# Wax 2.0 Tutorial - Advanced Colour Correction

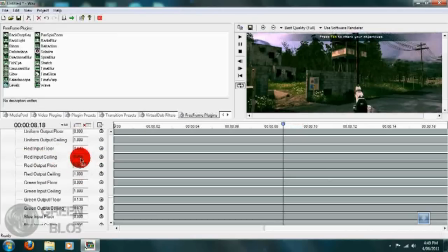we'll just move the output floor up a little bit, just to symbolize a bit of an autumn feel to the footage. So here we go, our color correction is just about finished.
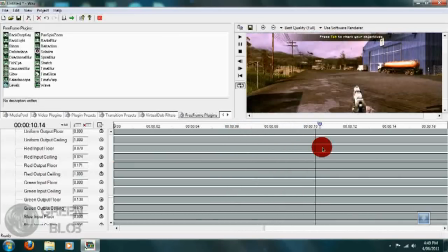Now this tutorial is not finished, we do have some more adjustments we can do on this footage,
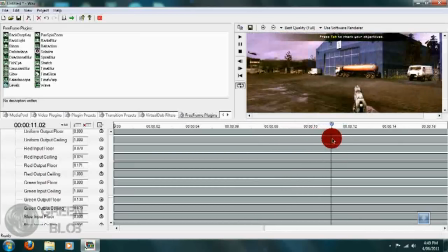and one of them is the bloom adjustment, which,
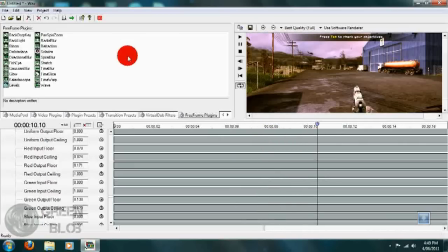let's just face it, makes everything look epic. So let's just collapse this levels preset button and choose the bloom preset and drag it down onto the timeline.
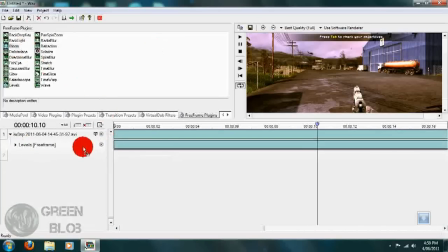Now we want to drag it above the levels preset. So as you can see, we've already got a nice feel to it, a good bloom,
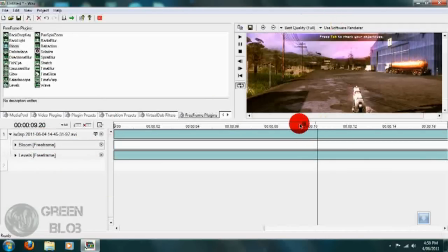but of course you can change these settings if you would like.
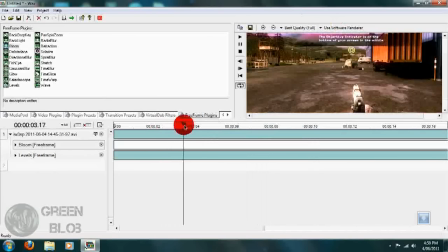So let's just move to that part with the truck again. As you can see, it's a good part because we have the nice sky and the truck.
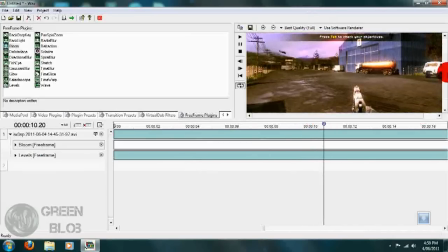So let's get started on this bit.
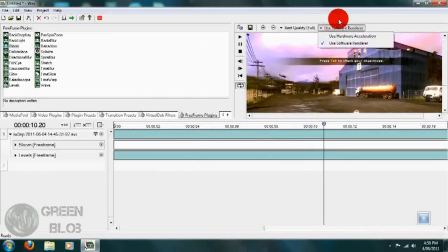Just expand the bloom settings and just change it to your desired output.
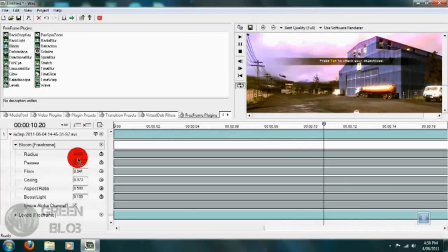I'm going to just make it so it's a little bit out. But not too much, so we got a nice feel.
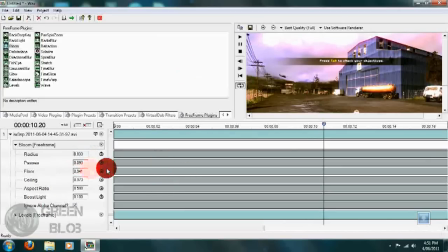And then we'll just put the passes up a little bit to increase the detail, and change the floor to a little bit of a lower value, just so it grows. The ceiling, not that low, about
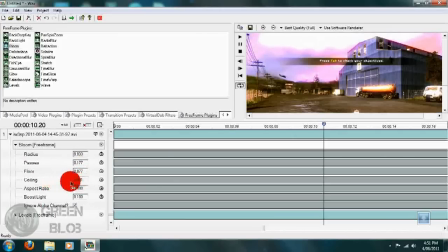0.934, and the aspect ratio, always keep that the same. I'm in fact not sure why they actually added that, but it is beyond me, so just leave it be for now. And I'm going to boost the light a little bit, just to give it a little extra give.
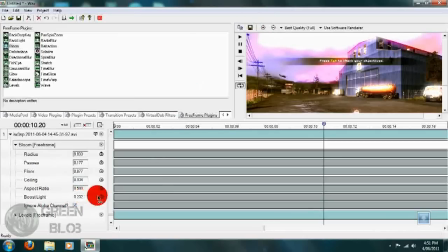So, we've got our nice, bloomed, color-corrected scene.
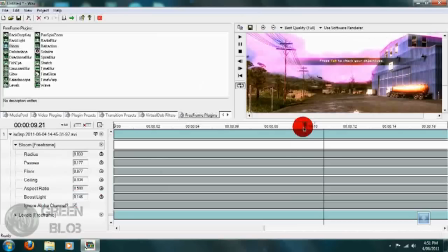Actually, I'll bring the boost a little bit down.
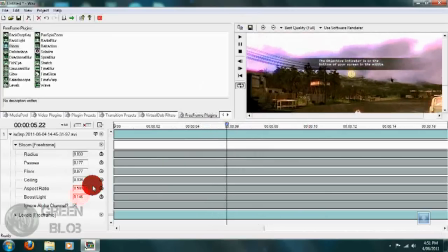And it is almost ready for the net, but what you might also want to do is,
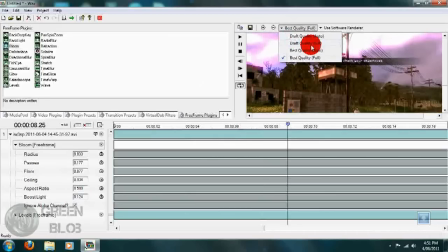if you are one of those people who does knock off tons of kills, you might want to
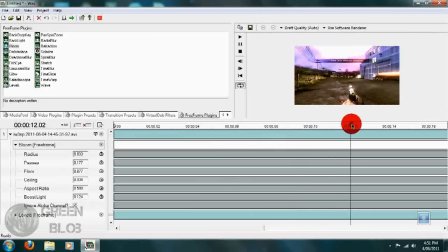symbolize a really cool effect whenever you knock off some awesome kill. So, I think around here I knocked off a few shots. So, here.
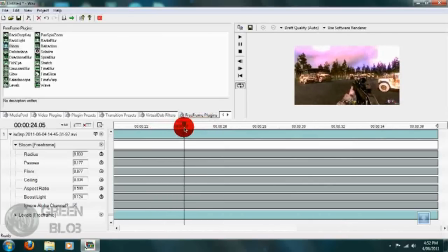Now, what you want to do is, you're aiming down the sight, and you want to just symbolize that epic moment when you kill someone. Just give it a little bit of give. So, what we can do for that is we can add the directional,
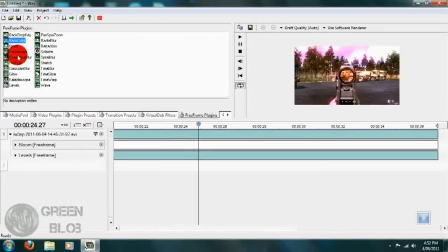the radial blur preset, and drag down onto the timeline above everything else. So we have our radial blur, and now we can keyframe it. So as you can see, just as we blur.
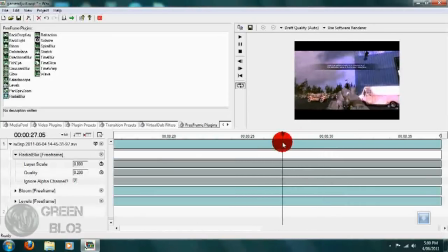So which one do I want to use? Do I want to use that one? Yes, I do.
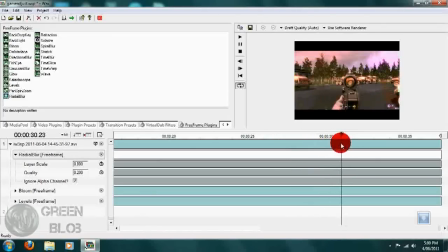Oh no, I'll use this one. Alright, so we're zooming in, and we fire off our shots. So what we want to do is set a keyframe before and after the shots are fired. So before would be here.
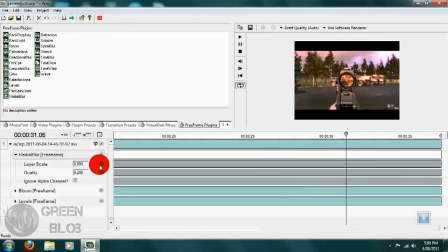So we'll just choose the keyframing switch and then set it to linear. And then we will just modify the value a little tiny bit. And then we will move forward to when the shots are fired. Set the value higher.
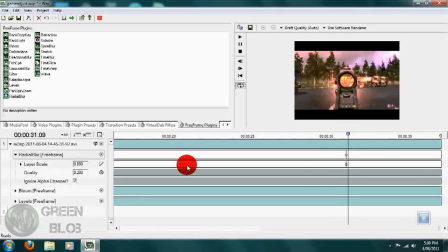So that would be here. Set the value to maybe that, 455, and then go to after the shot's been fired and set it back to 0. So we have a nice bang as per the bullet being fired.
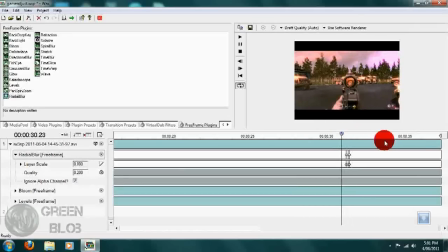So let's just preview that.